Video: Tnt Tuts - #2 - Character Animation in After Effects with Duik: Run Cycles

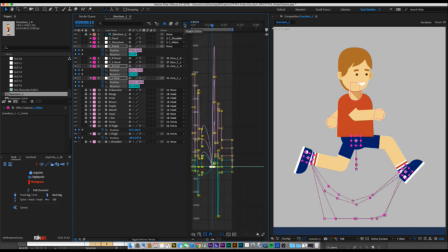[25:42]
So I'll go in to my graph editor, as far as I remembered what that was called, and I just pull these handles
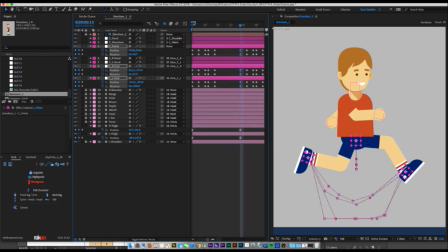[25:57]
and watch how that affects it. So we kind of, I didn't do it, I need to do it here too. So easy ease,
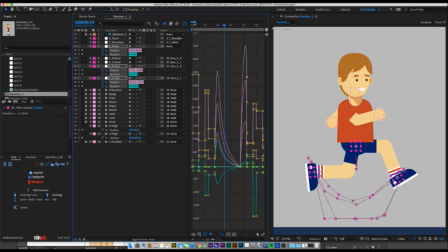[26:11]
go in here, zoom the fuck in because we can't see anything, and pull these. The more you pull them, the more spring you're adding to this jump.
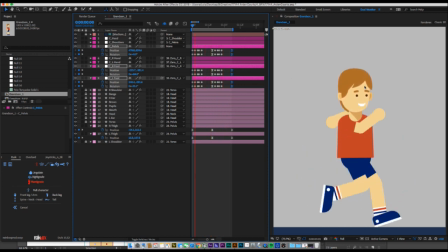[26:29]
See how he springs up now? Like, woo, and he sort of hangs there a little bit longer too. It's a lot less stiff and a lot more cartoony looking.
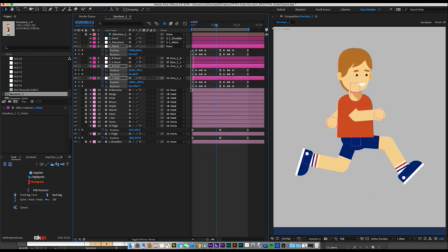[26:42]
The other thing we're going to do is just make these first ones keyframes all easy eases too. So he's easing out at the beginning too. Sliding down.
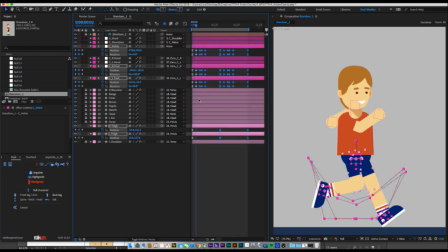[27:01]
I don't know if I want this to be 2 frames after he hits or 1.
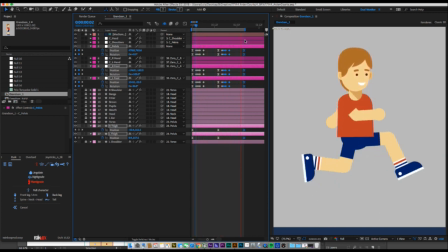[27:19]
I kind of like 1. Really snappy now. That's why I love runs when you're making them cartoony, because you can really just push how fast things go
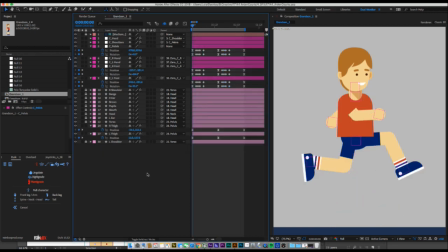[27:33]
and just play around with the timing. Alright, that looks cool. What's next? Let me think.
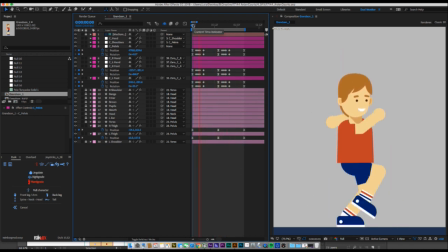I really don't mind that. The next thing I would honestly do is get into the shoulder and the head.
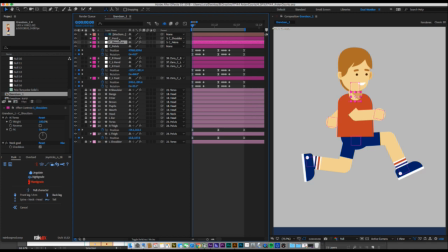[27:58]
I usually move to shoulder and head and do arms last, because moving your shoulder controller, this guy, see how it affects your arms?
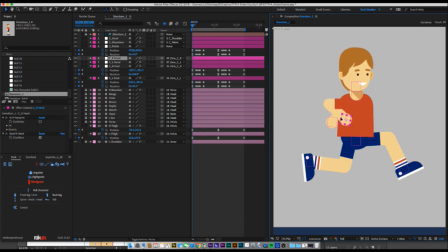[28:10]
So I don't want to spend a bunch of time placing the arms perfectly and then do my shoulder and have it get all jacked up anyways. And that's why I always do the arms last.
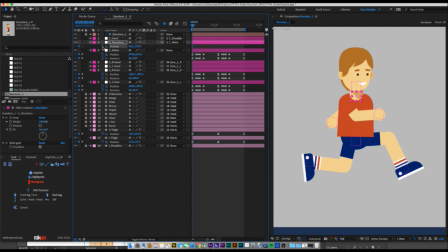[28:24]
So, rotate, position on the shoulder, rotate on the head. Sometimes I like to start off with the head being a little back.
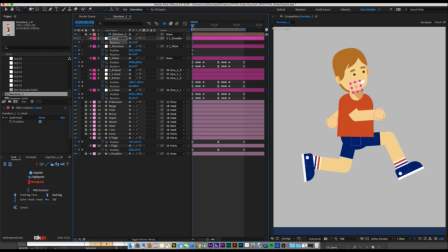[28:39]
Like you're up in this is at your maximum height of your run, so you're kind of like catching wind, your head's back a little bit. If you want to make like a track star, a track athlete, someone who's a little less cartoony and floppy,
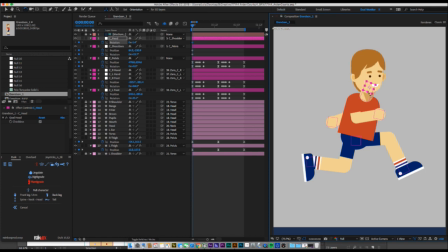[28:57]
then I would say, head straight, leaning forward. I actually like that too. Really trying to get some speed. Because if you think about when you run, you lean forward, and you lean down into the run.
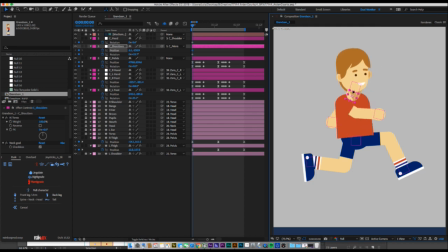[29:13]
But sometimes it's fun to just make a goofy run of a character who's just like running sort of like that. But I don't know. Let's make this kid not super goofy, not a total weirdo. Have him lean forward just a little bit.
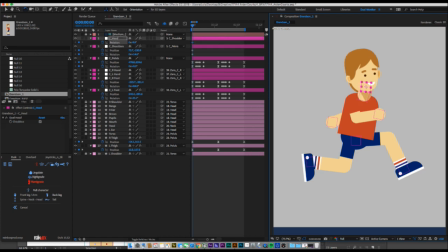[29:31]
He's a little athletic. He's not a total dweeb like I was. And save.
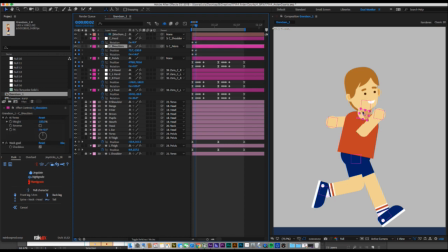[29:47]
You don't really have to move the keyframes at this point.